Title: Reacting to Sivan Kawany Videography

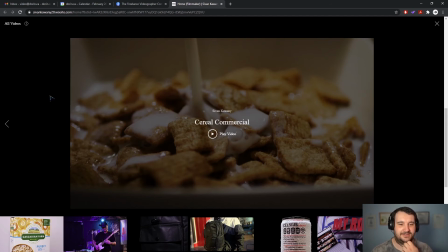16:18 This is a mock-up, like a fake commercial. Okay. Well. Alright, let's just treat it as if it was the real thing.
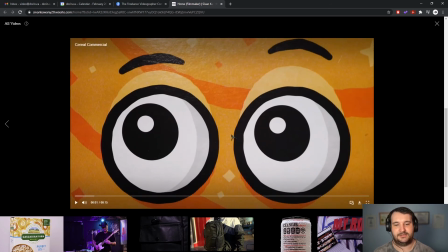16:32 So this is really cool. A little stop motion. That's a cool transition with opening the bag.
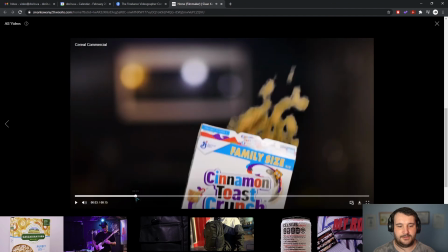16:43 I knew this looked funny.
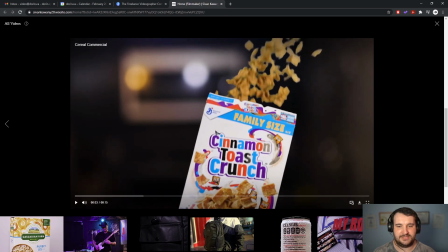16:45 So you're popping open the box, but the pieces here look funny because they're keyed out. So you used some kind of backdrop and keyed out the backdrop.
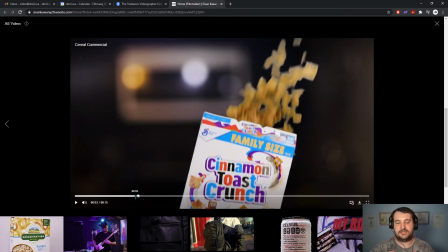16:59 So one solution, if you can get them all like to come out nicely of the bag, you could have stuffed the bag to the very top with something, anything, foam or cloth or whatever, and just have the cereal be at the very top of the box, and then it more easily, you don't need to shake it as hard for it to come out.
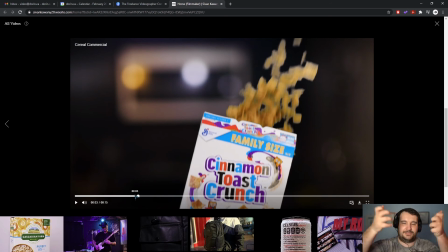17:18 Whereas if it's on the bottom of the box, yeah, you need to like shove that thing way too hard and it will look awkward. Instead of using a backdrop that once keyed out makes the stuff look funny,
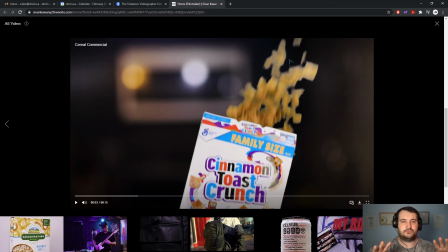17:31 you could have just went with a plain wall and just like a white wall and or a white sheet of paper or something, and just have that contrast. That would have been, I think, better than doing this.
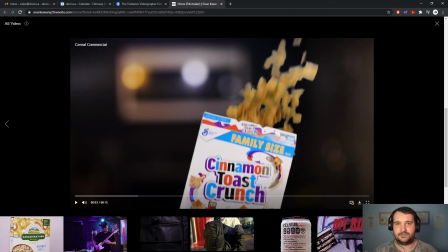17:45 This, because it was so quick, still achieved the effect, but to a trained eye, you know, I could tell like something was off there.
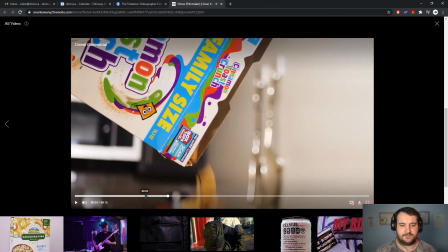17:55 And actually, if I go frame by frame,
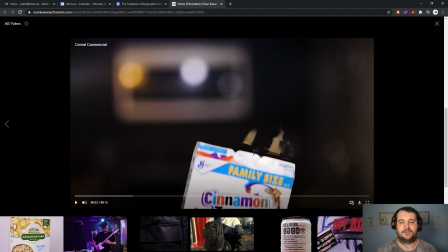17:59 I can even see that you didn't align the edge of the box with the beginning of the animation there. So put a bit more effort into noticing, especially with a short commercial, that might be, let's say if this was actually on TV or on the internet, people might see it more than once and they might pick up on stuff.
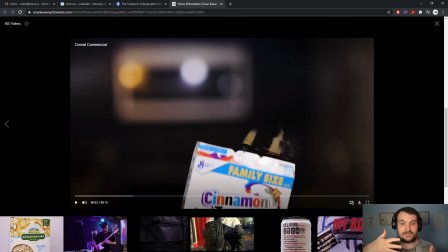18:19 So just go frame by frame when especially when you're keying and compositing two shots, make sure they line up. Every single frame needs to line up. The first time around, it looked funny. It was because of the green screen. Second time around, I instantly picked up on that split frame. Okay, there's a gap issue.
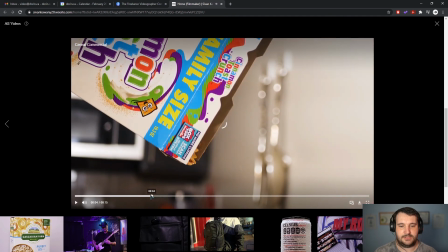18:42 And at the end, I could also notice that there is a wobble issue.
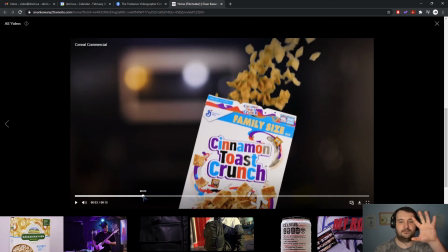18:47 Like the box is continuing to go up and all the cereal starts going randomly left.
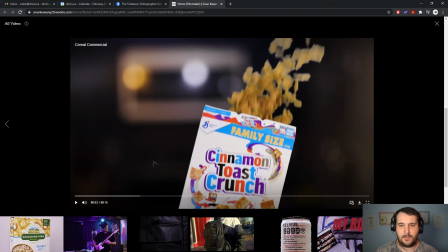18:54 Because of the freeze frame. Yeah.
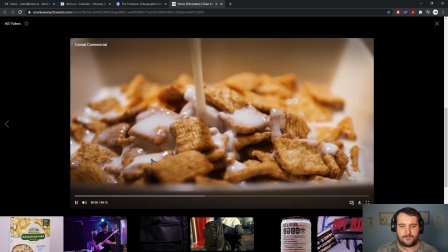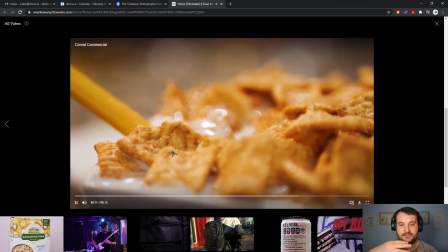19:02 The rest of it is good. I definitely like these three really tight shots.
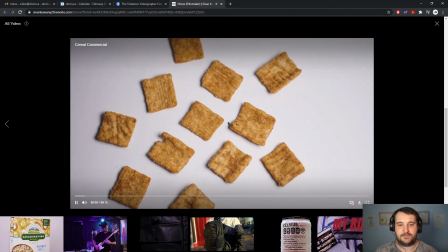19:07 Very good depth of field usage.
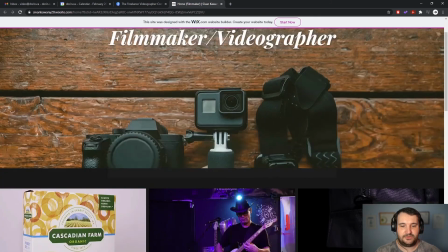19:12 Whew, okay, so I don't know, now I'm wondering which one of these other product videos is real.
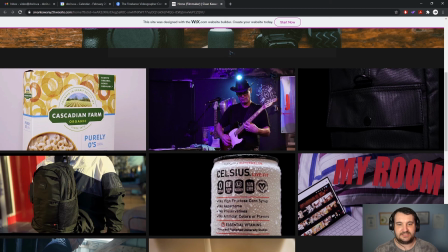19:19 Like, you actually had a client. Because they could pass off for usable, but again, they had all those little issues that I pointed out that would have made it not be like 100% perfect.
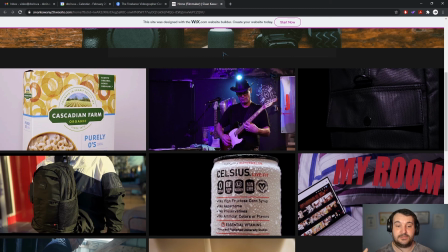19:35 So that's just my constructive criticism. Judging on all of these, you do have creativity, you do have good control of lighting, and you do experiment with different ways to achieve certain effects.
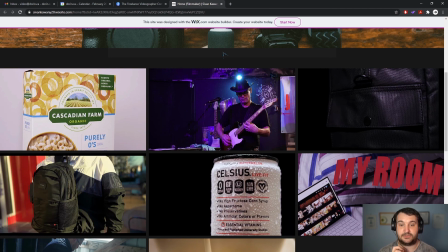19:52 And producing a 30-second or 15-second commercial is actually pretty hard, and storytelling-wise, you're doing pretty good. So I like what I'm seeing, and just keep practicing, keep practicing. It'll only get better with more practice, right? So keep doing it.